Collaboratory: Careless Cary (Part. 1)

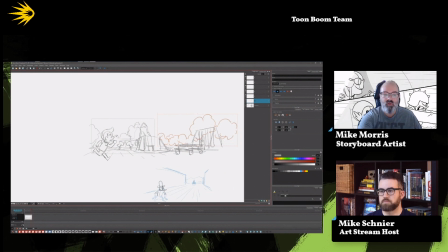[12:42]
Um, Mhm. but there's a double-edged sword too with that because it depends on your contract animation studio, right? Because if the animation studio is going to be like, oh, we're adhering strictly to your boards, then those boards essentially become layouts,
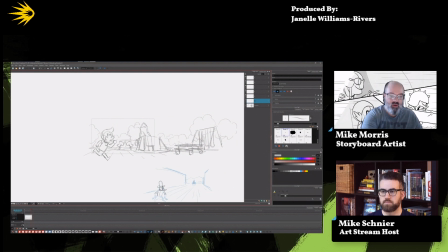[12:59]
and then they're just going to go with it verbatim. So a lot of times studios would be like, well, we want you to do it rough because then they know this is rough.
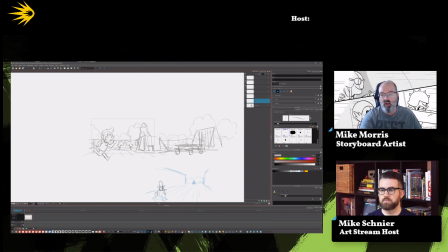[13:12]
We are going to embellish it and not this is a finished product. We are just going to stick to everything that you sent us. So, I mean, there's pros and cons. It just depends on who's going to be following you up, whether or not it's better to be more gestural.
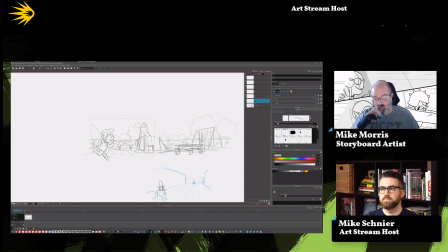[13:29]
I think you definitely get your work finished quicker if you're doing more gestural stuff. All right, so let's get this guy on his own layer, and we just put our cowboy in there.
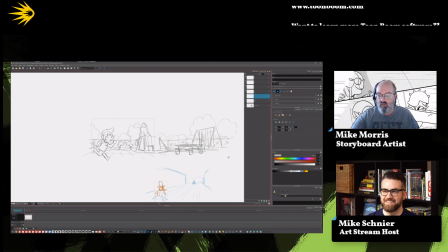[13:45]
Get rid of cowboy. We'll put him on a layer that doesn't This matter. playground ain't big enough for the two of us. Yeah. So off you go. Those are warm-up sketches from earlier.
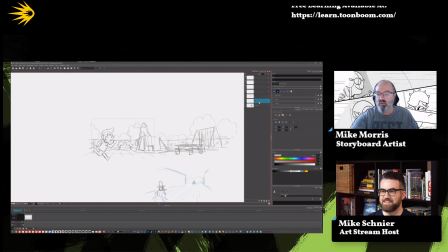[14:01]
That was really funny in the Looney Tunes. Why is it not transferring over? Okay. Get rid of you. Cut. Oh, there's like duplicates of it, I guess. Ooh. Oops. Okay.
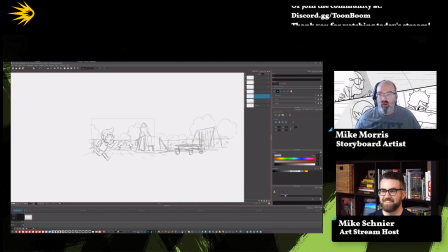[14:15]
So we've got this kid running, and we are going to draw out the timeline a little bit. We don't want it to be that long.
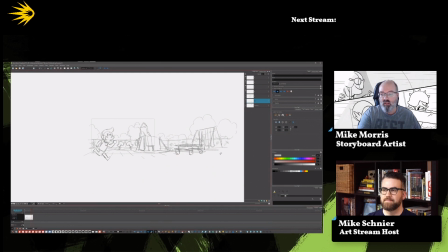[14:27]
Now, one of the things you can do to give a sense of speed is to take this all and slant it just a bit. Because when it goes by, then you don't really register that.
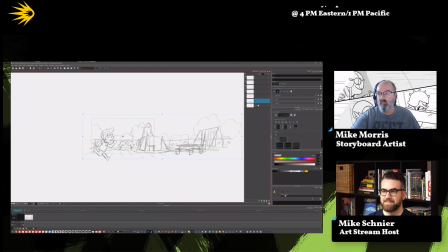[14:42]
But we're going to put a little bit of layer motion on that and to turn on this little running guy on the side. And then we have our keyframe set down here, bottom. And then we're going to we push end on the keyboard.
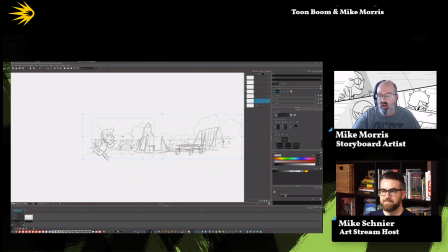[14:57]
So we add our last possible keyframe spot, add a keyframe, and then we're just going to take all of this and move it down. We want it to move at a pretty consistent pace, right? So we see him running. running through this thing. I
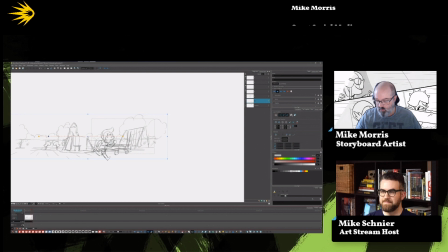think we can do a shot where on the background here,
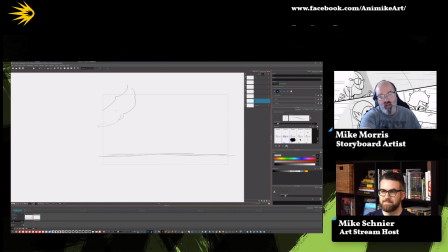[15:29]
low angle, trees up high. We're going to be showing some stuff out here. Maybe we'll put the swing set like right here and the table that's over there, and the jungle gem
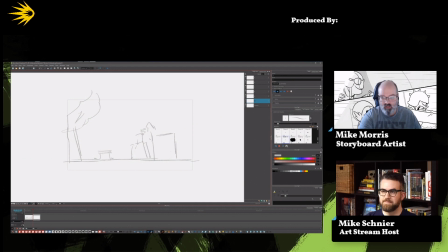[15:45]
thing with the tower and the slide and stuff right there. Again, this is where gestural stuff comes in real handy. We're going to make that bigger because it's a little bit closer. Actually, no, we're going to make this smaller so we get more of a sense of depth. Make this a little bit smaller so we get a sense of depth.
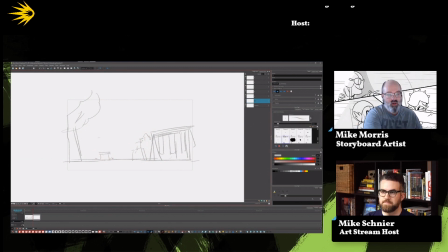[16:03]
We'll put some more trees here, and then no, we're not. What we're going to put here is the school. We're going to show the school here, and like maybe some blacktop back here where there's like, you know, a tetherball pole or one of those. But
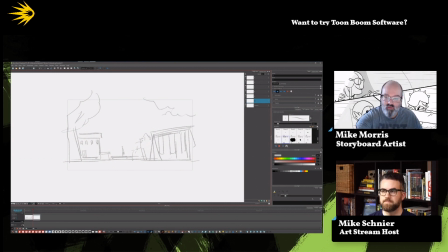[16:23]
then we're going to put our eye backstop in the form of this cloud here, and then you know, we see that he is at some sort of school. There's a flag. I'm not going to do what country the flag is from because it doesn't matter.
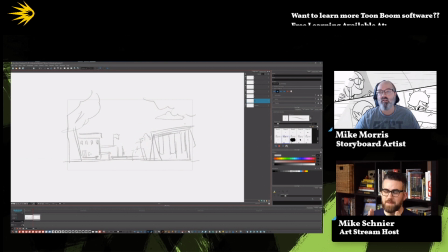[16:42]
And we have Canada. We really need to zoom in. We need to see how many stripes are on it. Is there a leaf?
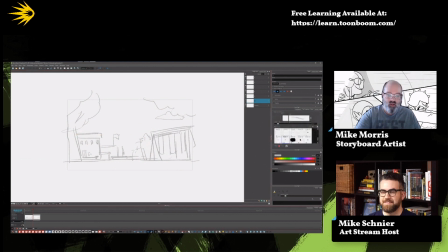[16:49]
Yeah, so we're going to do a stripy leaf flag. We do like this. Ooh. And then we're going to have maple leaf right here. Like that. That's going to be our flag. Thank you. Today. You're welcome.
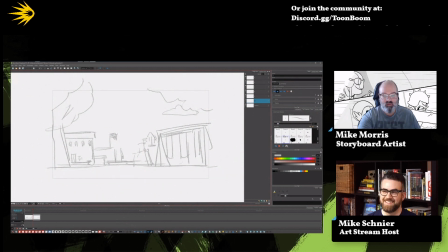[17:05]
You know, I try to accommodate as much as possible. Just merge. Okay, so now let's get a foreground character in here, and we'll have him sort of running.
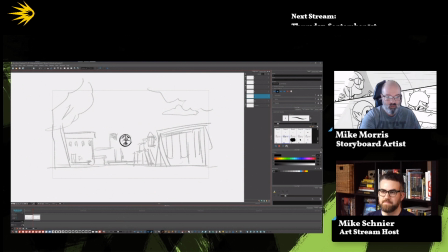Where is it? Where is it? Where is it?
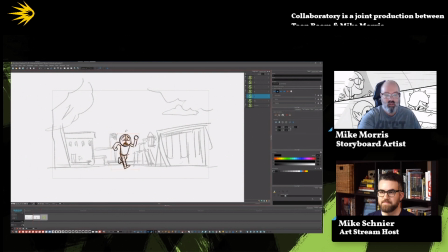[17:41]
And then duplicate this. And we're going to take him, size him up a little bit. Switch them limbs.
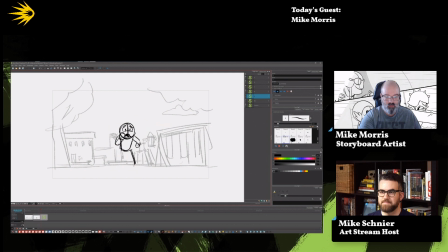And duplicate that.
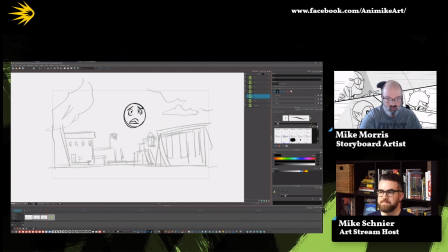We're gonna sort of stop.
Not again, not again. Oh, I'm gonna be late.
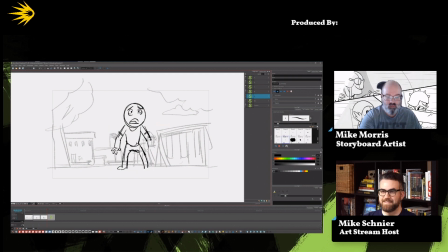Right?
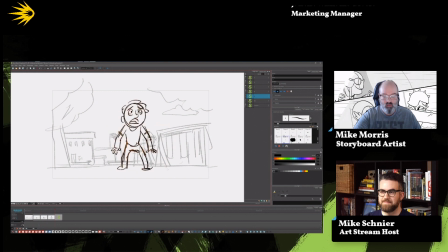[18:49]
And then we need him to sort of like look around a bit. Sort of look around. The right size. Yeah, look around.
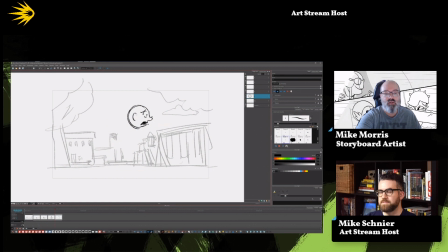[19:08]
See, you always want to make sure that your audience knows kind of what your character is going through at the time. Like, is he panicked? And you always want to show the like the thought process behind like what they're doing. Otherwise, nobody knows what's going on.
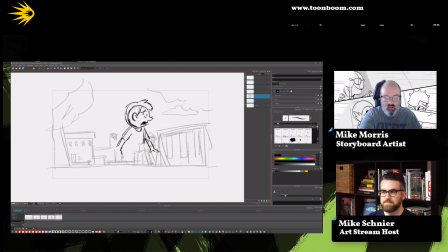Right? So you always have like a little bit of a precursor before the recognition. Yeah, you need the recognition. That's the right word I'm looking for.
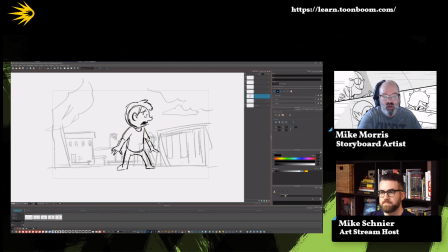[19:46]
You need him to, or you need that character to recognize what's going on, to have that thought process go along. Right? I guess it's the difference between things just happening and like a character having like an internal
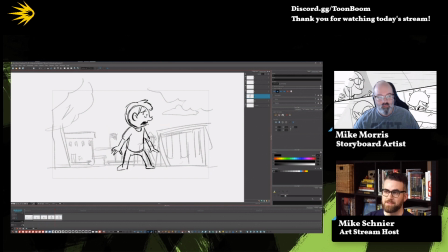[20:03]
life and thought process, and okay, like this is someone reacting to things they see. Yeah, exactly. And then we can just duplicate that. And we're just going to do a quick slick trick and flop that guy right there.
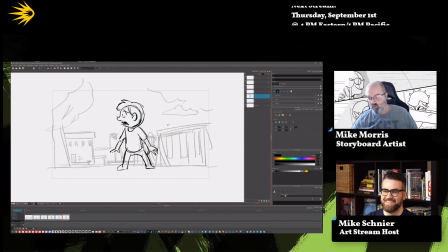[20:19]
So we have what? Amazing. And then one more thing.
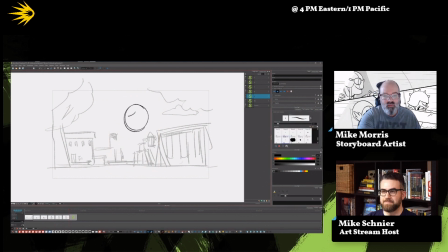[20:29]
He's going to get a little nervous and worried. Not that he's not already worried.
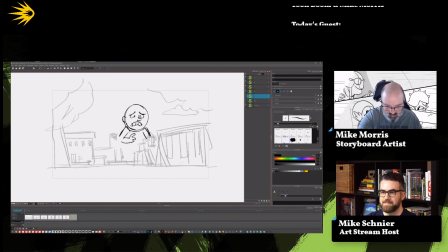So since we're the subject of the day is shorthand, I think we'll just do the whole board in shorthand.